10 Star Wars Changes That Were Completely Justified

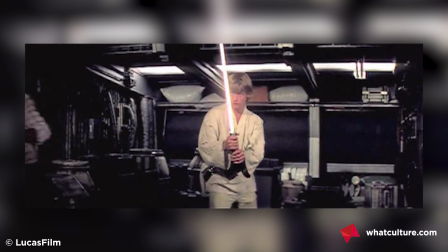Compared to what we're used to now, they looked incredibly washed out once upon a time, with blurry, undefined edges and only a hint of colour,
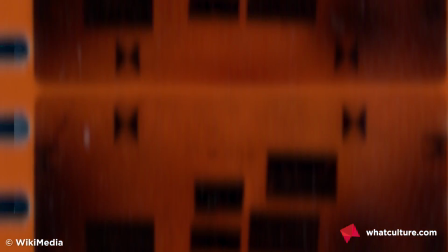and then on top of that, the original cuts actually had a few frames where the special effects guys had apparently forgotten to do any rotoscoping at all.
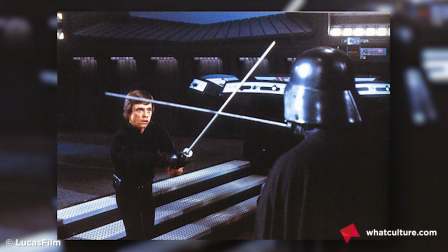They literally just showed the prop stick that the actors used in filming. Good work, everyone.
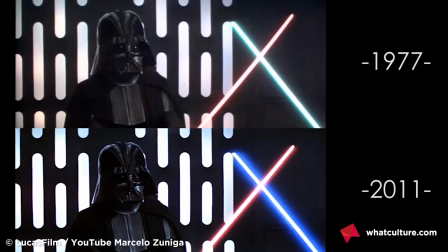Now though, the lightsabers appear revitalised, with bolder colours and thus come across more powerful.
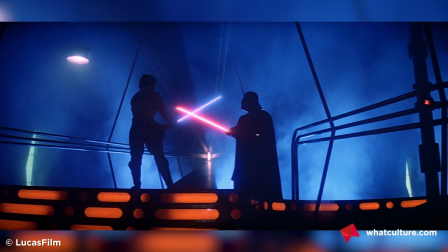It's a fitting change given that the lightsaber might well be the single most iconic image in all of Star Wars.
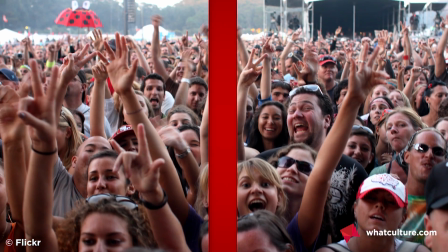Number 5, the blast doors, A New Hope. Something that often splits the crowd is the notion that Stormtroopers being stupid is funny.
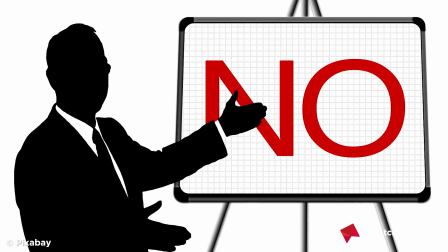I think it is, YouTube commenters think it isn't, whatever. I refuse to believe that even the most die-hard fan didn't chuckle even just a little bit when Lucas added
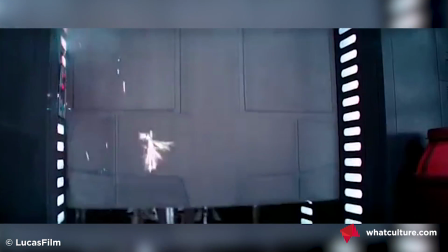the clonk sound effect for when this extra accidentally banged his head on a low-hanging door.
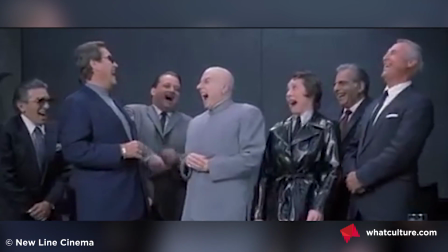And perhaps an even funnier addition to the 1997 releases was this wonderful dialogue.
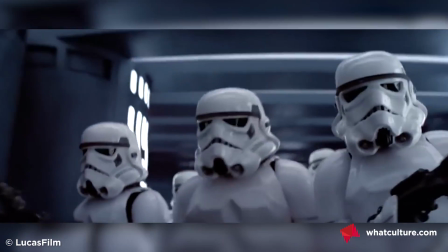Close the blast doors!
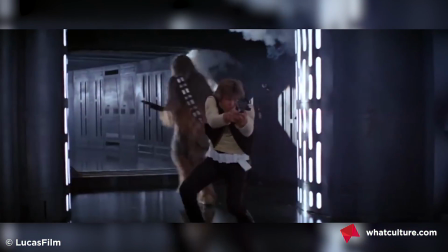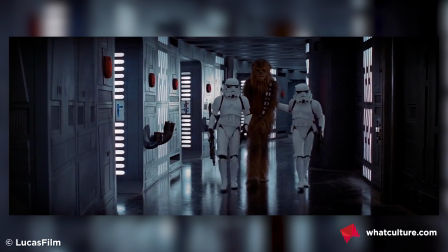Open the blast door!
Originally, only the latter line was included, but the small change was gold.
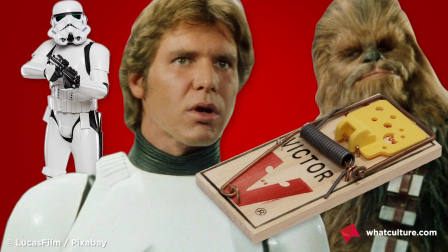Having the trooper attempt to trap Solo and Chewie in the hallway, only to have that decision immediately backfire as the two heroes vanish through the closing doors, was perfect.
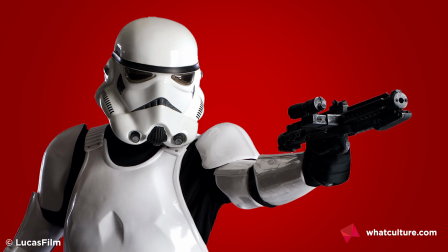It was almost endearing to see one of these faceless drones so convinced that he was going to be the hero of the day,
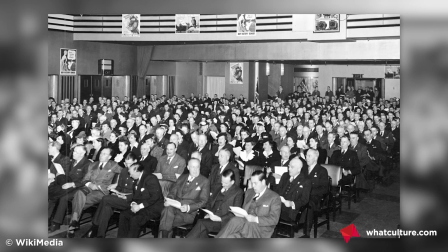only to make a major boo-boo that could have happened to any of us had we been in that position.
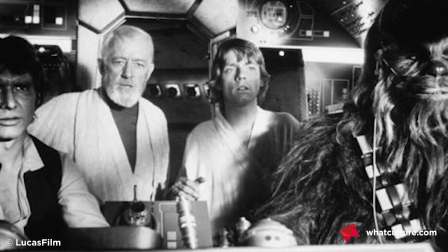Number 4, Biggs Darklighter, A New Hope. In the 1977 original version of Star Wars, Biggs Darklighter was something of a mystery,
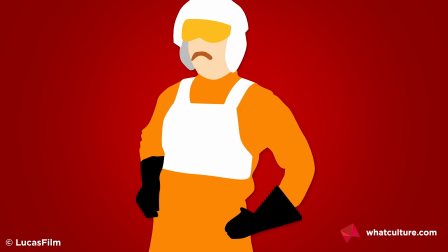an enigmatic figure who was mentioned casually in conversation, but rarely seen.
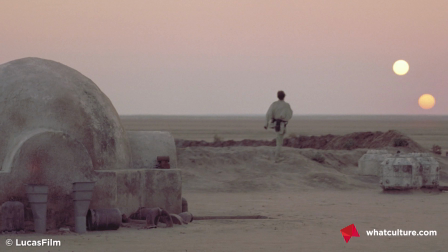Early on in the film, we learned that Biggs and Luke had been close friends growing up on Tatooine together before Biggs had left home to attend the Imperial Academy.
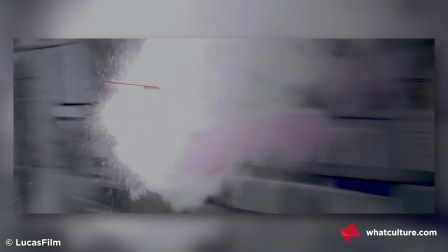Then nothing, then he dies in the Battle of Yavin and Luke does a face of some sort.
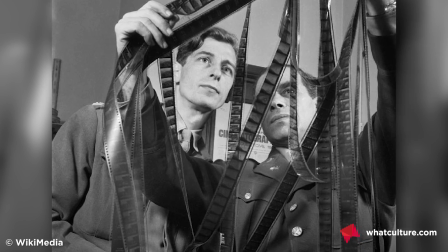Okay. In the 1997 cut, though, all that changed.
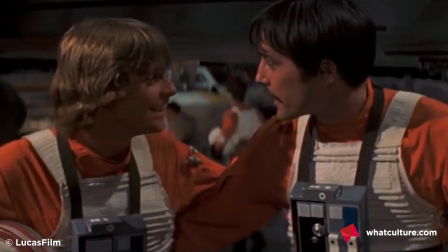An extra scene was added in the film that depicts Luke and Biggs reuniting in the Rebels' hangar, finally embracing one another after they'd been separated for so long.
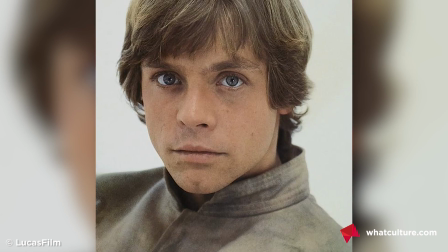When Biggs is subsequently blown to bits during the final trench run, Luke's response comes across as more mournful and empathetic as a result.
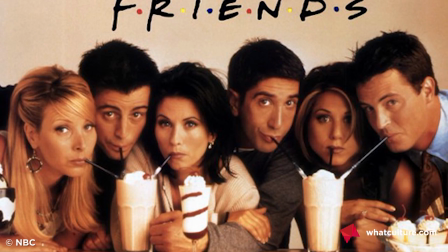It's not a different shot to the original, but by showing off their friendship a little better and putting a face to the mysterious Biggs,
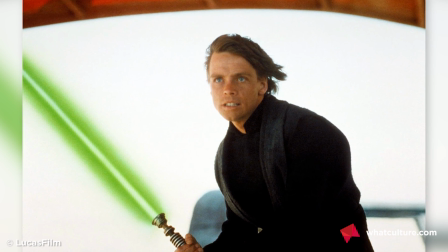it's possible for us to read Luke's same expression in a new way. Number 3, Celebrations, Return of the Jedi.
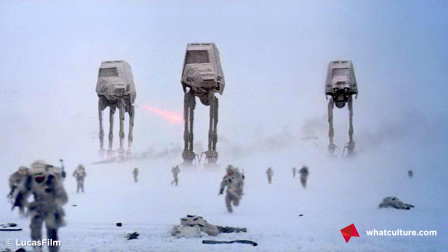The rebellion against the Empire clearly affected the entire galaxy.
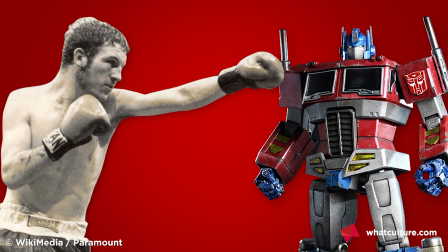It wasn't just about a gang of young adults with daddy issues raging against the machine, it was a far-reaching attempt to shift the balance of power across dozens of star systems.
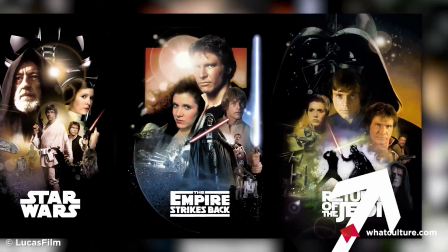Yet, at the very end of Return of the Jedi, at the very end of the entire trilogy in fact, all we get to see is a pretty tame Ewok party.
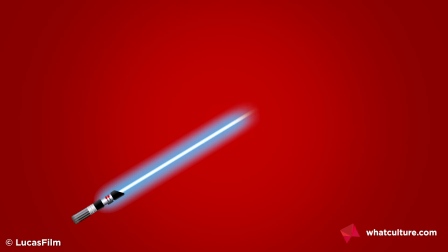Thankfully though, in later editions, the ending to Return of the Jedi was extended to include even more scenes of festivities taking place across the entire galaxy.
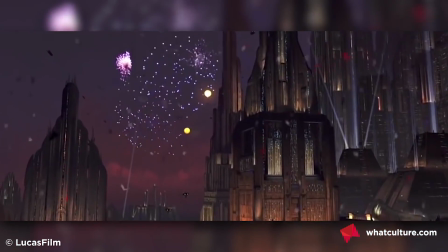Thanks to the change, we get to see Tatooine, Bespin and Coruscant united in celebration at the downfall of the Galactic Empire,
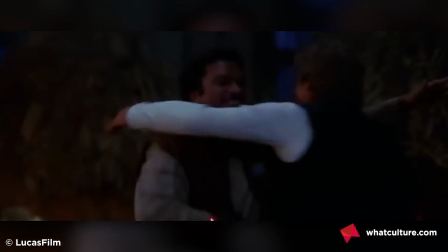unified and optimistic about what the future may bring.
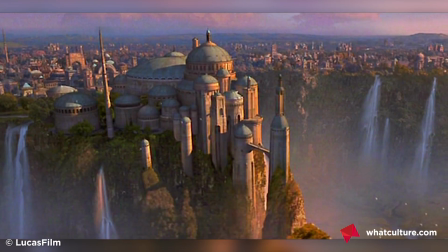One minor note though, this change could have gone without the shot of Naboo being ruined by a background Gungan shouting.
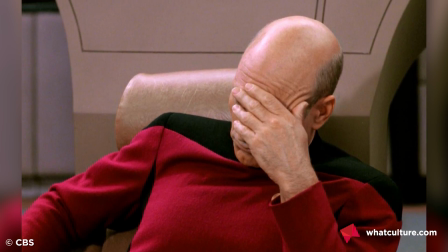That's about as unnecessary gets. Number 2, the Stormtrooper Corridor Chase, A New Hope.
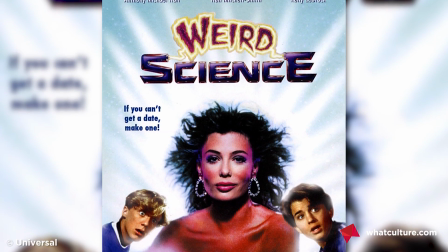This change managed to transform one of the slightly weirder moments of A New Hope into one of my favourite clips of the entire movie.
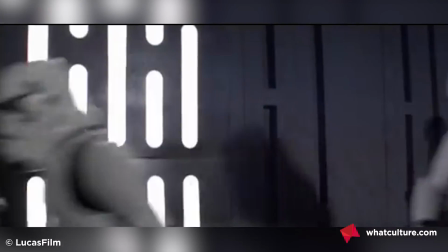Let's face it, the original version doesn't make that much sense. The Stormtroopers just turn around and realise that they actually outnumber their attackers.
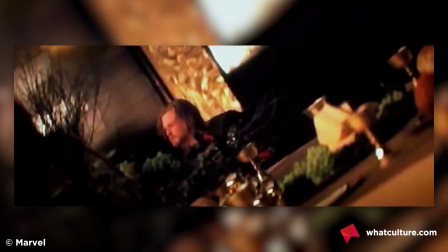These are meant to be trained soldiers. What's going on here? How come they didn't notice sooner?
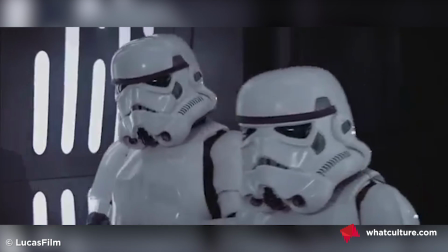In this version from 1997 though, it comes across as though they're playing hand for a fool as they lead him deliberately down a corridor
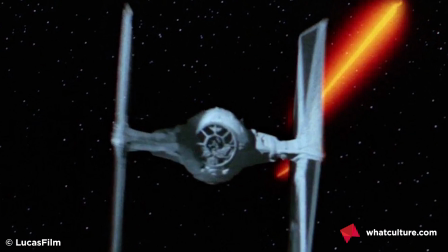only to round a corner into a crowded hangar bay complete with a stationary TIE fighter in the background just for extra punch.
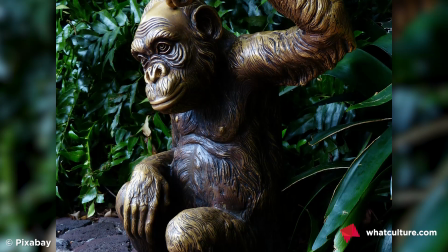It might add a totally different potential head scratcher into the mix,
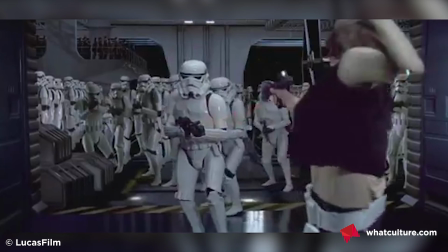what with this entire squad of troopers just standing around in formation while the entire Death Star is literally on high alert.
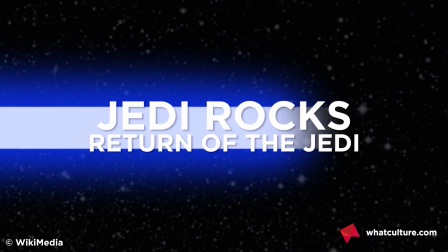What? But it's certainly more entertaining. And number 1, Jedi Rocks, Return of the Jedi.